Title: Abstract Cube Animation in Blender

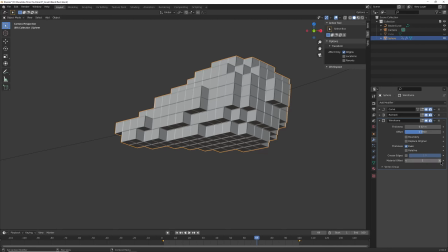8:11 And then if we change this material offset to 1, that'll give the new wireframe geometry a material slot that's 1 lower than whatever material was already assigned. And that sounds complicated, but it's really not that difficult.
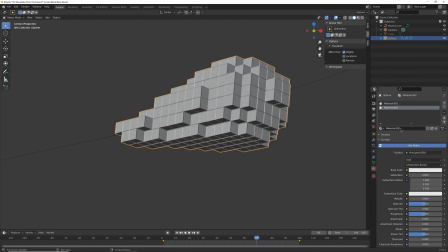8:26 We can select new, make a new slot, click new, and now there are technically 2 different materials, but right now they look the same. You can name one light. Actually, I want the first one to be dark. We can name one dark and name the other light.
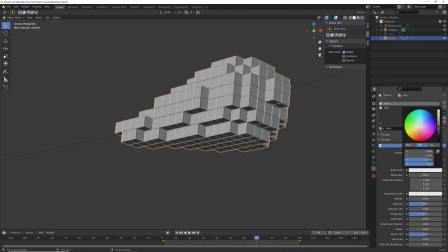8:46 And then this dark color, we can change the base color to something like black. And this light one, we can change its emission value to something very bright.
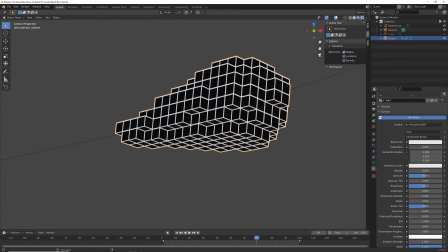8:57 And I don't see the change until we click on rendered or look dev up here, and then we can see what's happening. So that's how I want it to look. You can choose different colors if you want, or skip the step.
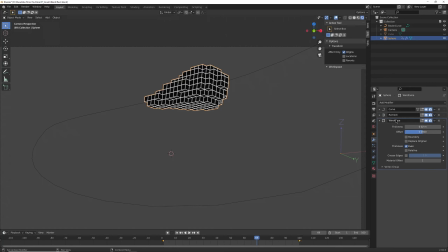9:11 And then to give it a little bit more variation, I actually want to slip a modifier in, I think, above remesh. So I'll just collapse that. And I just want to give it a little bit more texture, a little bit more than just a blob.
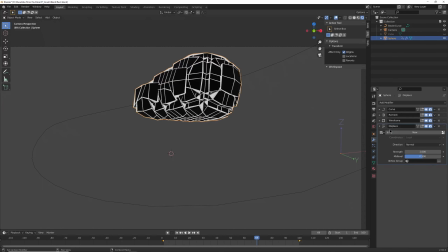9:28 So I'll choose displace, and wow, it doesn't look good at the start. But again, if I put it above remesh, then it still follows the same look, following those 2 steps. But we have the opportunity to change the displacement. Right now it's just inflating it uniformly.
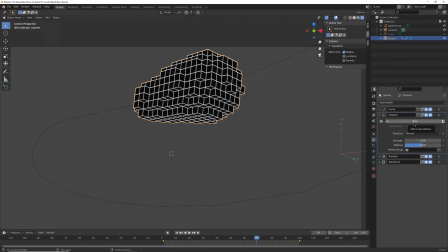9:45 That doesn't look very good. If I click this new texture, it will create a new texture inside of Blender. which by default is a black image that doesn't still doesn't look good. So to edit the texture, we can click this button or just go over to the texture tab.
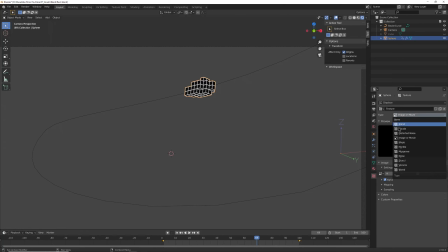10:03 They do the same thing. And then instead of using an image or movie, I've been using clouds, and I think it looks good. You can try Voronoi or wood to get different looks for it.
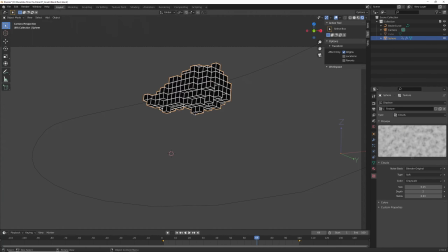10:13 But clouds gives it just a little bit more interesting of a silhouette, just a little extra going on. And as always, watch through the whole thing and make sure that it actually looks good. I want it to look a little glitchy, so that's kind of where I'm coming at for that. And you can change the size to, again, change the look.
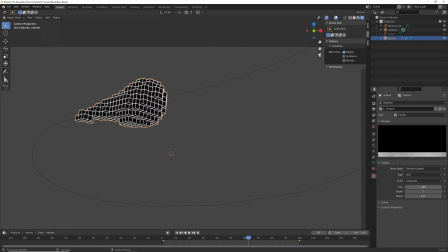10:33 If it goes to a very large size, it starts to look more smooth. And if it's a very low size, like 0.01, then it looks more craggly.
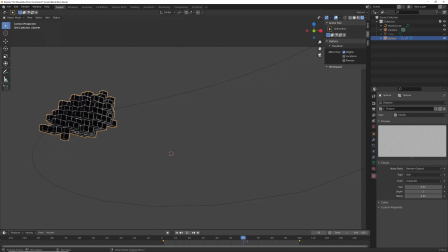10:47 So as always, you can tune this to your taste. I'm just going to stick with that for now, I think. Maybe a little bigger than 0.01, 0.1, so that it still has some continuity between where it was and this.
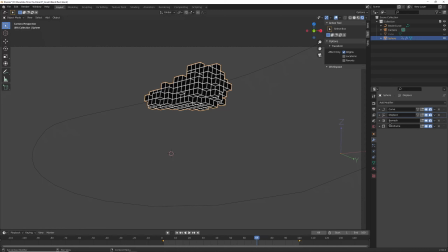11:02 Back to the modifier tab, just check all my work here. I think that's looking pretty good. So to get the other level of cubiness, the big chunky cubes in there, I'll just duplicate the same thing so that it has the same animation, it has the same modifiers, and it looks exactly the same.
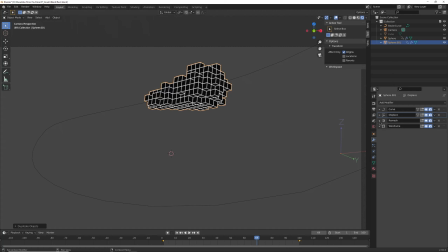11:20 You can't even tell the difference right now. But in this remesh modifier, there's an option for octree depth, which if we just turn that down, we'll get bigger and bigger cubes up until, I guess, 1 cube. And if we turn it down, we'll get smaller and smaller cubes until your computer can't handle it.
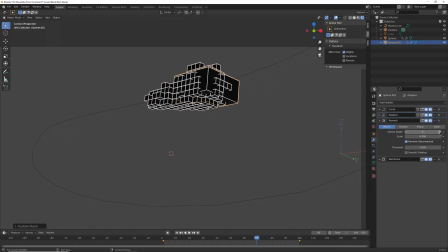11:39 Probably don't go to 8. I'm going to go back to 2. And so I'm getting some bigger, chunkier cubes around 3. And you can use the scale parameter to fine-tune that scale.
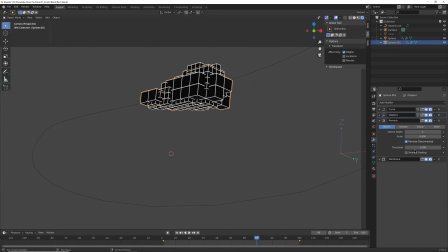11:52 But it doesn't make a huge difference for me. I'll just leave it at 3. And then I want to change the texture over here. I'll start a new texture that's a duplicate of the original one because I want this one to just have a different pattern to it.
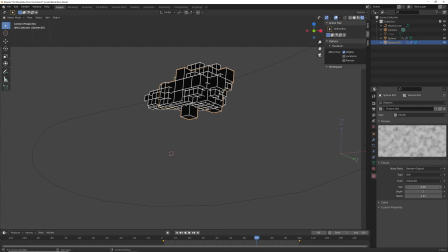12:09 Instead of following the exact same size and everything, I'll give it something else to do. Just try to find one that looks good.
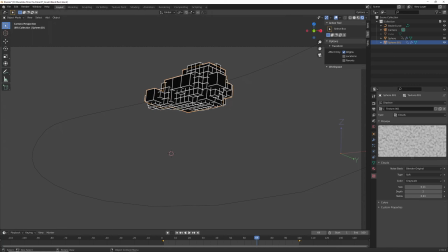12:19 Oh, I went back to 0.1, but something like that. And then, oh, while I'm thinking about it, I want to change the rotation. So only origins is still selected. I can hit R twice and just give it something else,
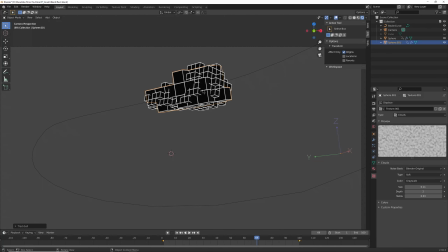12:34 some other orientation like that, so that we get some more interesting intersections and a little more detail going on. I'm going to go back to the modifiers and just turn off a few of these. Actually, it's more helpful to see that. Let's see if I want to change the strength or anything.
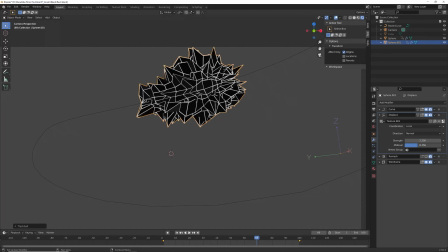12:55 If I change the strength higher and make the mid-level lower, and then change the scale of this cloud texture
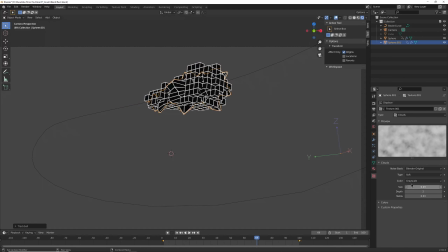13:07 to something higher, yeah, I think I'll get some more blocky protrusions, so that it'll just have occasional big blocks instead of the whole thing kind of being covered in big blocks.
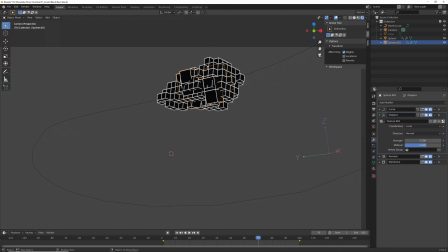13:21 Yeah, that's more what I was looking for. Just a few extra things, not completely overpowering the small blocks.
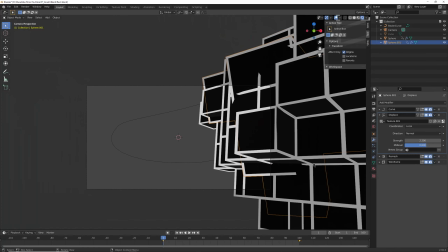13:31 One thing I want to address back here is that the opening frame isn't really working anymore because it got bigger.
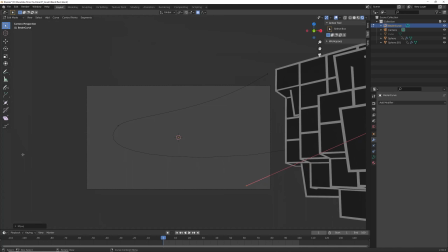13:37 So I'll just shift that further off to the side, and I don't need to re-keyframe or anything. Just shift that starting point off to the side, and then it'll come in and fly off. While I'm thinking about the animation though, I do want to select both of these and actually fine-tune the speed,
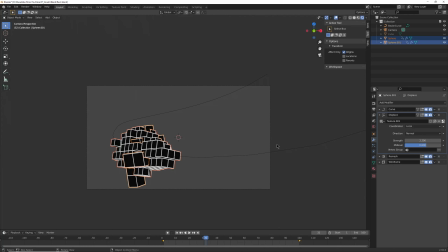13:57 because right now it's just smooth in, smooth out. It's not super interesting.
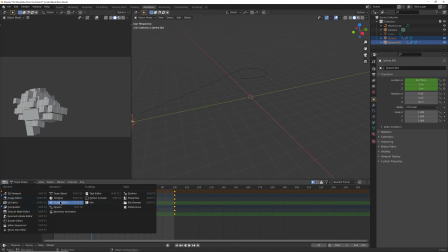14:02 So I'll go to the animation tab, switch this editor over to a graph editor using that button, graph editor,
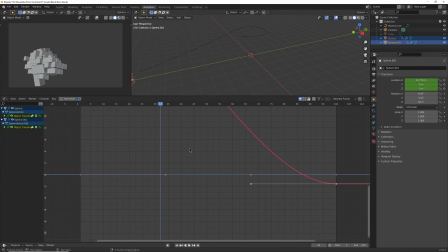14:11 and just click right on that line to give myself more room to work with. And so you can see it eases in, goes fast, eases out. I actually kind of want the opposite of that. I want it to already be traveling fast through space or whatever the story is, and then it needs to slow down a little bit to make this turn.
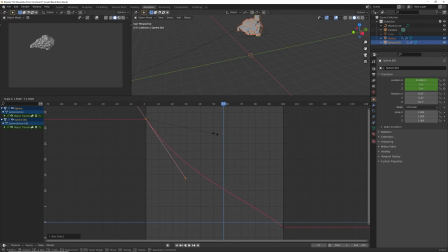14:30 The turn happens around here, so maybe I'll scale that up a bit more and rotate it a bit. And just watch it back to see how that works. It's looking a little too energetic actually with how the blockiness is working out.
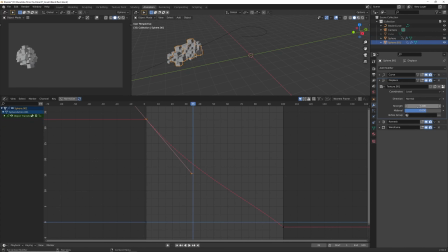14:51 Let me try something else with these blocks. If I change the strength down, see if that works.
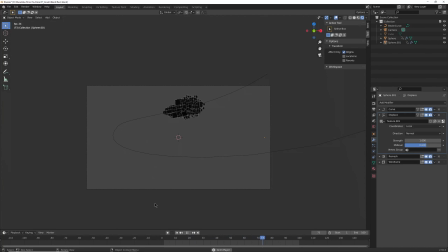14:58 And now the last piece of the puzzle is the particles that fall out, the extra boxes that get left behind, and that's where we unhide the original box using Alt-H or clicking the eye icon up there. And I'm going to go to edit mode and scale it down until it's,
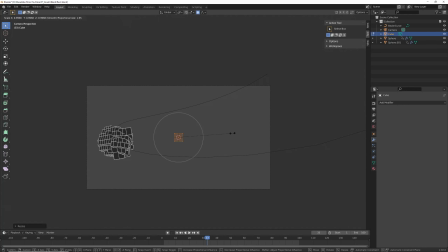15:18 you know, whatever you feel like, but about the same size as those other boxes, maybe split the difference between them.
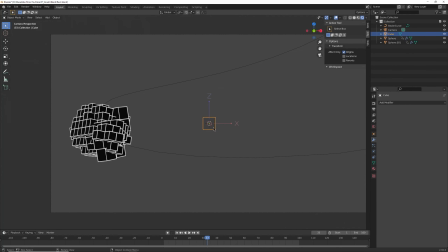15:24 And right now it has no material at all, so I'll shift select one of the other boxes and use Control L or Command L to copy the materials. And now it has the same materials, and then Control L again and choose modifiers.
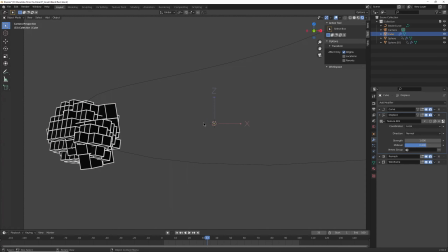15:40 So now this little cube is following the curve. It's somewhere inside there.
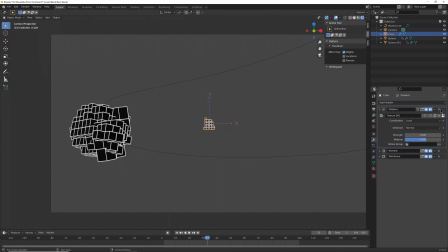15:46 If we press X, it'll go back to the origin. If we press X on displace, it won't be displaced.
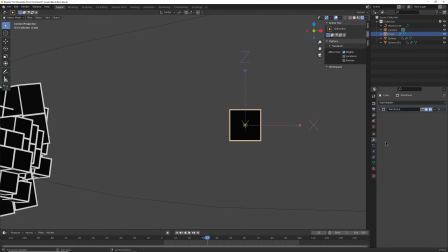15:51 Remesh, it won't be remeshed. So now it just has the wireframe modifier. We could have just done a new wireframe modifier, but that seemed easier at the time. I don't know if it actually was. And I'll give this one a little bit more thickness, maybe, just to differentiate it some. And the last thing, I
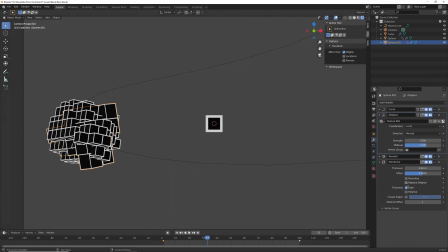16:12 think I liked the look where this one doesn't replace, or does replace the original, and I'll give it a little bit more thickness. Again, just a slight difference in texture there. You go either way on that, but I kind of like that for now.